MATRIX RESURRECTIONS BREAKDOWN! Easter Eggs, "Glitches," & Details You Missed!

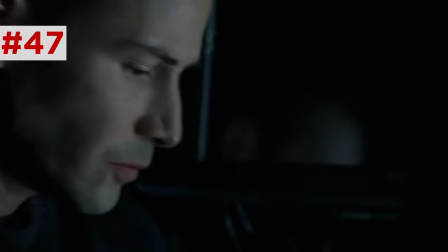Calling back the booze that Cypher gave to Neo, that Dozer brewed.
Good shit, huh?
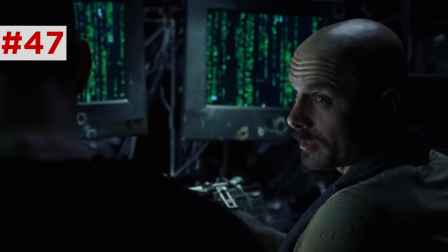Dozer makes it. Good for two things. Degreasing engines and killing brain cells.
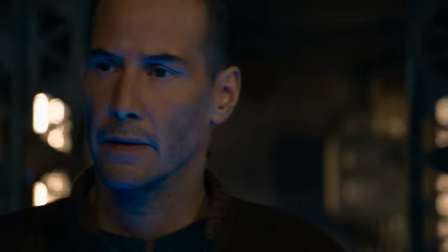One of the many improved sabores seen Mierda, thanks to the human synthient garden.
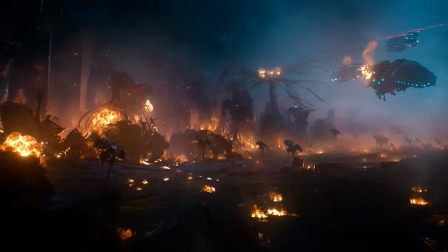We learn about Morpheus's election and the machine's civil war, and Neo meets Shepard, who mentions that viral agent,
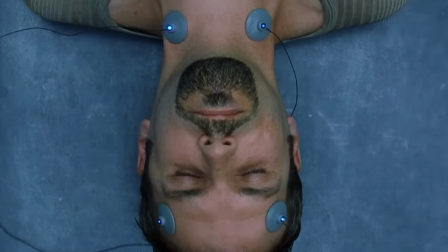referring to when Smith used the human body of Bane to enter the real world and reloaded in Revolutions. They go back in, enter in a hotel room with a Viking bust.
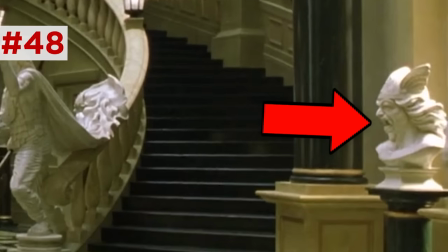This prop was actually from Merovingian's mansion in Reloaded, foreshadowing his coming return in the next scene, but first they run into Smith.
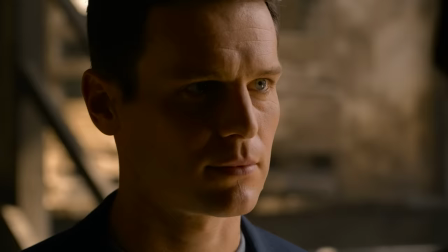Sounds like conflict. Inevitable.
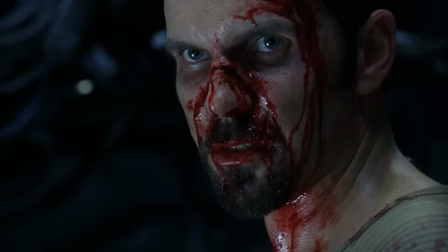Yes, the word inevitable, calling back their battle and Revolutions.
There's nowhere I can't go. There is nowhere I won't find you.
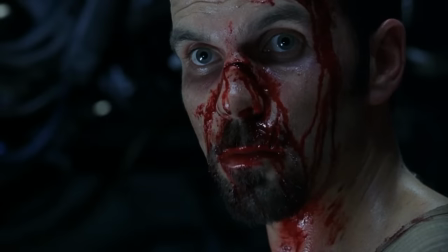It's impossible. Not impossible. Inevitable.
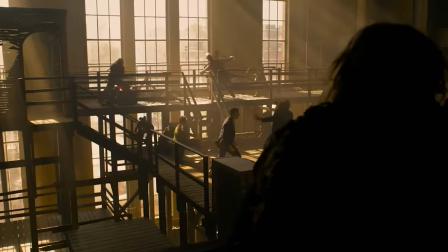And so the exiles return, including the dirty Merovingian.
We had conversation, not this beep.
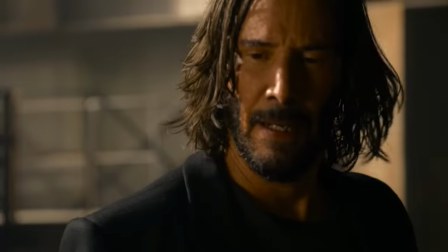You gave us space, Zuka-suck.
Neo says, I still know kung fu. Calling back his line in the first film.
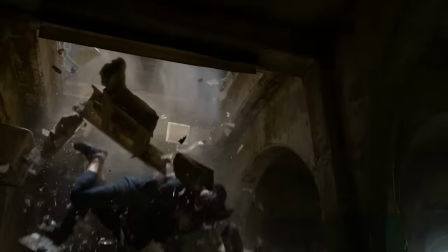I know kung fu.
Smith tackles them into the basement.
Just like old times.
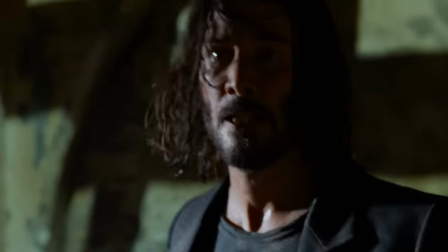As we flashback to their various duels throughout the trilogy, Neo and Smith actually mirror each other's attacks perfectly now, proving how well these two fighters know each other.
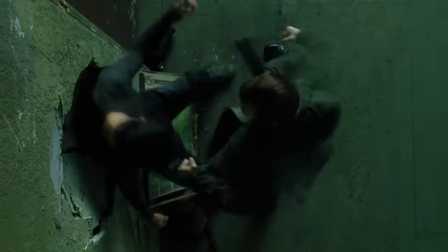Then Smith rapid punches his ribs, just as he did in the first film. Neo coughs up blood, as he did in the first film as well.
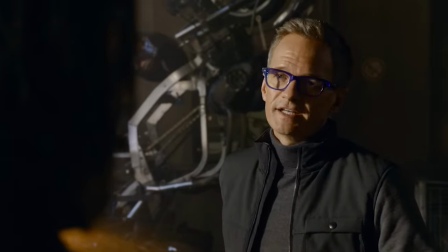He finds Trinity, who melts into code, Deja Vu appears, and the analyst shows up.
Allow me to sum up our goal in a single word.
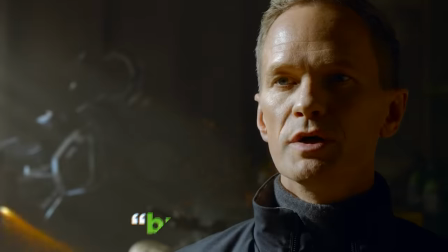Bullet time.
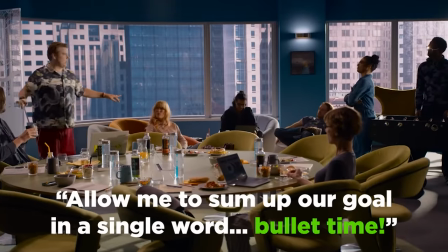It's two words, but the analyst is echoing Jude's pitch to signal that Jude was really his puppet spying on Neo,
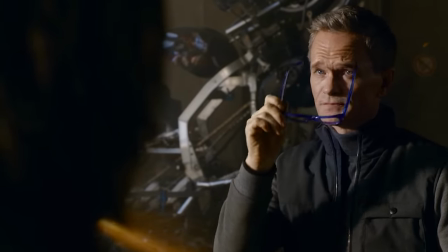and that they both preached the same kind of shitty philosophy about preying on people's fears and their conspiracy beliefs, the way, in our world now, online algorithms totally do to users. We have voluntarily plugged into the machines.
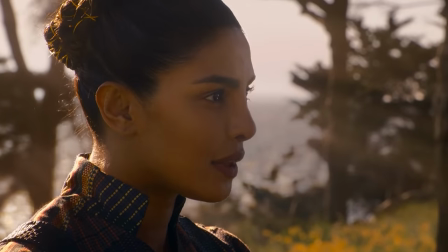But the synthient Kujaku brings Niobe and Neo to Sati, who reveals that her father, who we saw in Revolutions, was one who built that anomalium that Neo and Trinity were sequestered in.
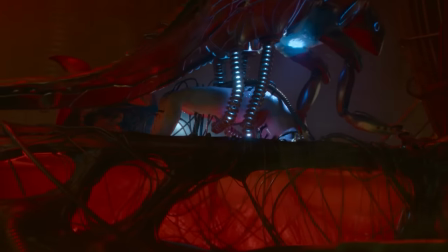So they mount a rescue, and while they work to unplug Trinity, Neo meets Trinity at that Simulate shop. After a conversation, Trinity initially decides to go back with Chad and her kids, but Chad really makes the mistake of continuing to call her Tiffany, which is really the trigger that sets her off.
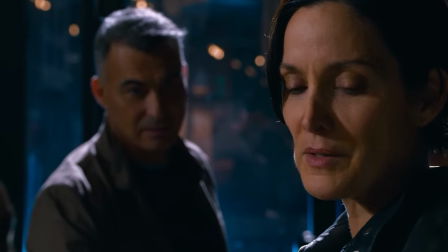I wish you would stop calling me that. I hate that name.
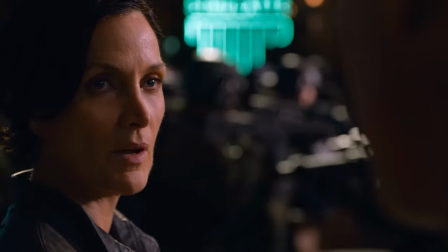My name is Trinity, and you better take your hands off of me.
During the battle, one of the members of the crew is named Calliope.
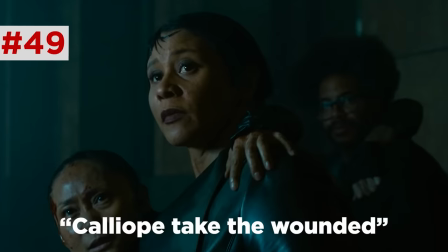Calliope, take the wounded!
This is actually a cameo by San Francisco Mayor London Breed.
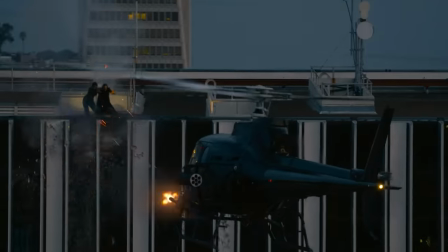They flee the bot swarm to this rooftop where a helicopter unloads on them, the shells falling down on us, just like when Neo and Trinity fired at the agents holding Morpheus.
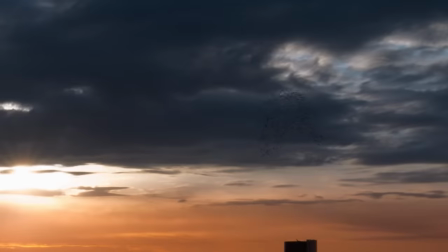After the explosion, Trinity awakens and sees that same flock of birds, which shimmer into code.
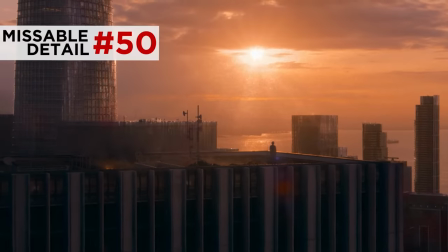You can also see code raining down the nearby skyscraper, all showing how Trinity is really the second half of that anomaly who shares Neo's abilities.
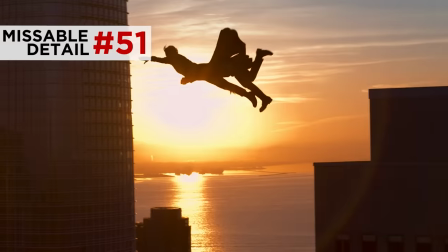So when they leap, notice how Neo panics and kicks through the air, just as he did in his first jump program,
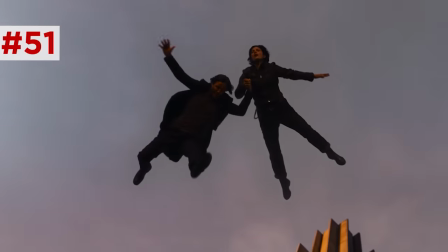and he falls again, while Trinity keeps her pose the entire time, because she has bird-like confidence.
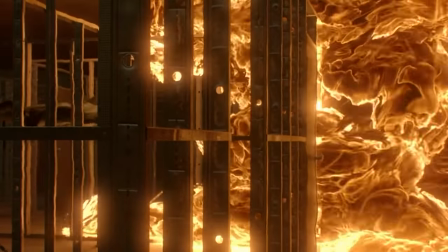And in the way that Neo broke the cycle to rescue Trinity back in Matrix Reloaded by walking out of the other door from the architect's room,
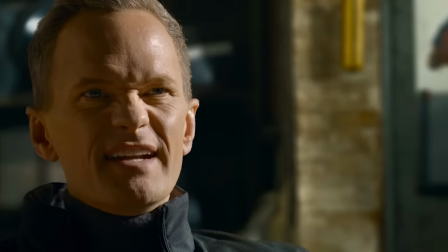it is really the love between these characters that makes them revolutionary. This is what the analyst was explaining when he said he needed both of them to be able to make this version of the Matrix.
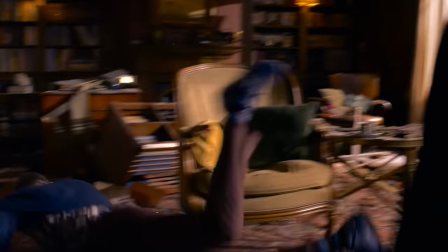So they fly back to the analyst. Trinity breaks his jaw off. I love how you can see green code underneath the skin whenever she cuts him.
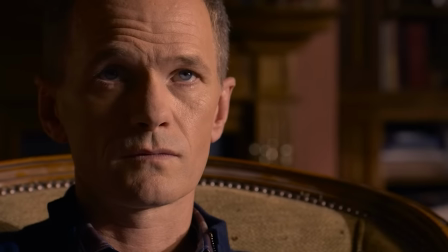And they thank him.
You gave us something we never thought we could have. And what is that? Another chance. A
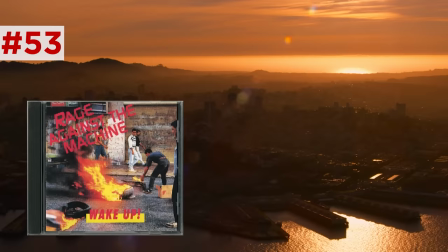And the music we hear is a female cover of Rage Against the Machine's Wake Up, in this case by Brass, mirroring the end of the first film.
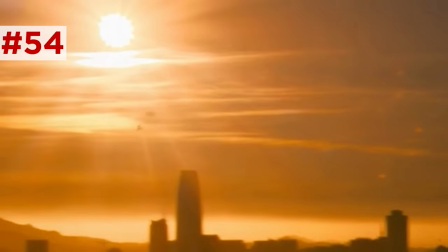And as they fly into the sunrise, they shatter that dumb flock of birds that representing the loop that they were trapped in, but not anymore.